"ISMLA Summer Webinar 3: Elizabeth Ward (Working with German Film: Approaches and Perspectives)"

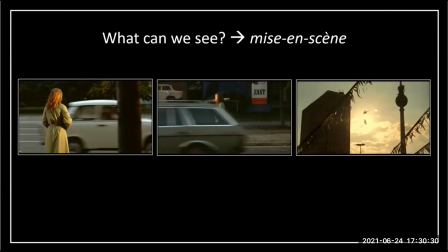So firstly this word east a marker is no longer associated with the GDR in this context but with Western capitalism because it's selling Western products and secondly the word is in English obviously the sign of Western influence
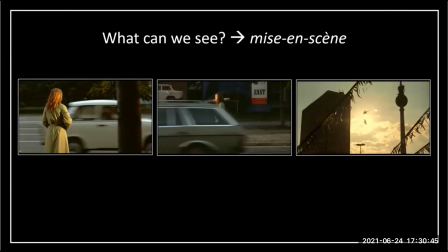that just a few months earlier would have been unthinkable is already changing the street landscape of eastern Berlin and then finally this idea of rapid change is also carried out in the way that the scene closes
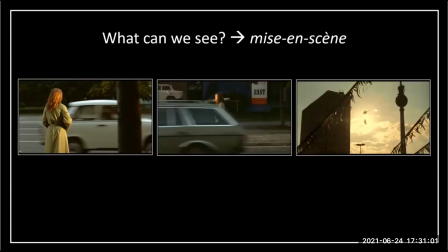This is a sequence in which the helicopter carries the statue of Lenin through the streets of East Berlin, and at one point, the extended hand of the Lenin statue seems to be reaching towards the mother. is this a symbol of familiarity of affinity between them
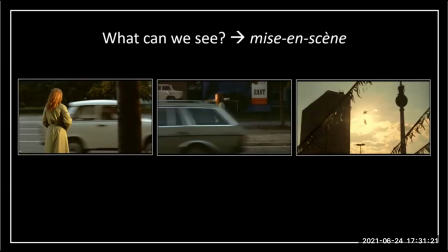certainly it can be read like that but then when we look at the closing moments of the sequence another reading potentially emerges because the statue is carried off into the sunset and not only is it carried off into the sunset the sense that its time
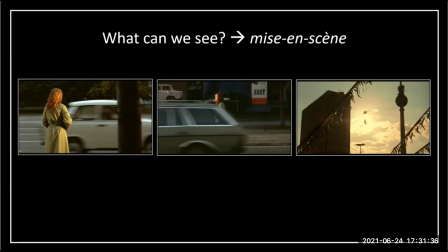is now ending but markers of East Berlin particularly its architectural markers, signs that would have been visible as situating us in the GDR,
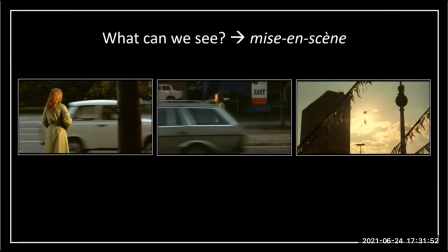such as the TV tower, are pushed to the edge of the frame. They're no longer the central focus of the shot.
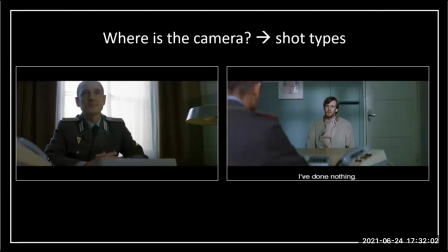So moving on to how we can look at camera angles and shot types. We're going to go back to Das Leben they're handling because the camera angles here are particularly significant and allow for lots of discussion.
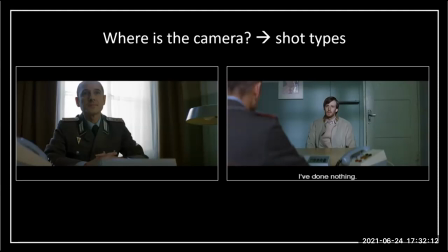When we see Wiesler, the camera is tilted slightly upwards. If you see it's not a straight line when we look at him but rather we, the audience, are looking up towards him. So first question would be what's the effect of doing this and why might it be
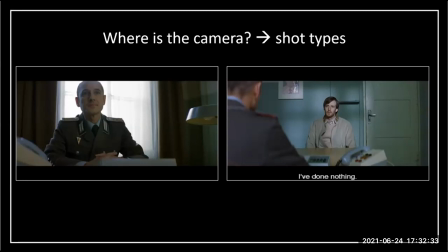significant given the ideas in the scene being explored. Now sometimes, and I should say by no means always, but sometimes close-up shots and long shots can be used for deliberate effect to create additional meaning.
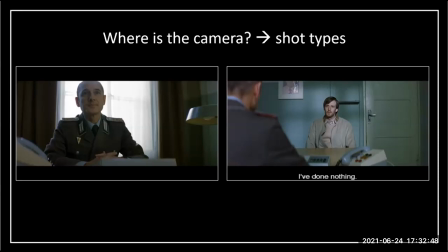Close-up shots being where we see the character's full face on screen, or in the case of Goodbye Leading, we had a product as well. And this can be a really effective way of creating affinity between the character and the audience because we see the emotion playing out on the character's face.
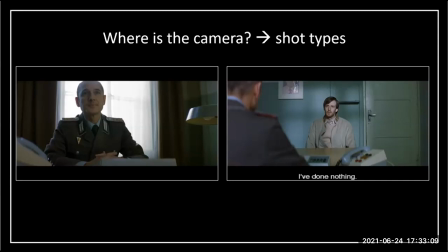There's another use of close-ups as well or in the case of the image we've got on the left we could probably say it's a medium close-up rather than a close-up and this is a way of showing power relations on screen particularly when the use of a close-up or a
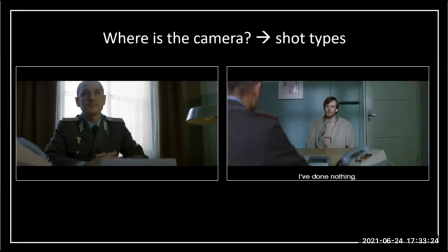medium close-up is then quite quickly contrasted with a character shown in a long shot or a medium long shot if it's a little bit closer. So I'll unpack what I mean by this. If you look at the image of Wiesler, you'll see that his body takes up a significant amount of space on screen.
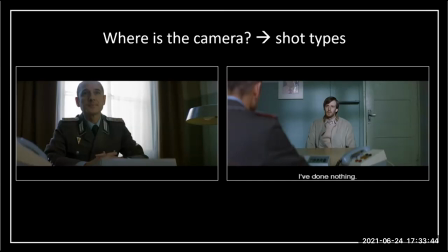It largely dominates the screen in terms of the objects we can see and this can be used to convey power. This is particularly evident when we look at the image on the right where we see how the prisoner is shown on screen,
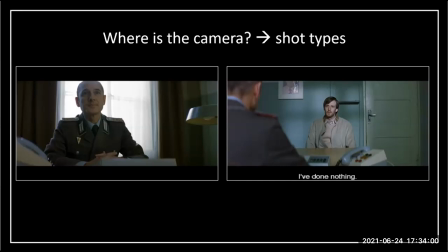because by contrast, his body takes up only a very small amount of the image, he is engulfed by space. space. He seems to have little sense of authority in this scene.
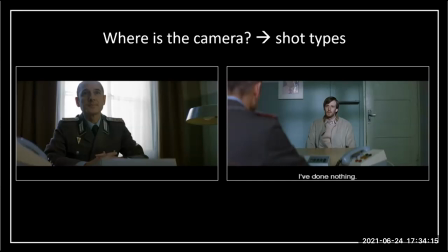So here we have an example of shot types and camera angles being used to reinforce the message of who has the power in the screen. One character dominates the space, the other is being dominated by the space.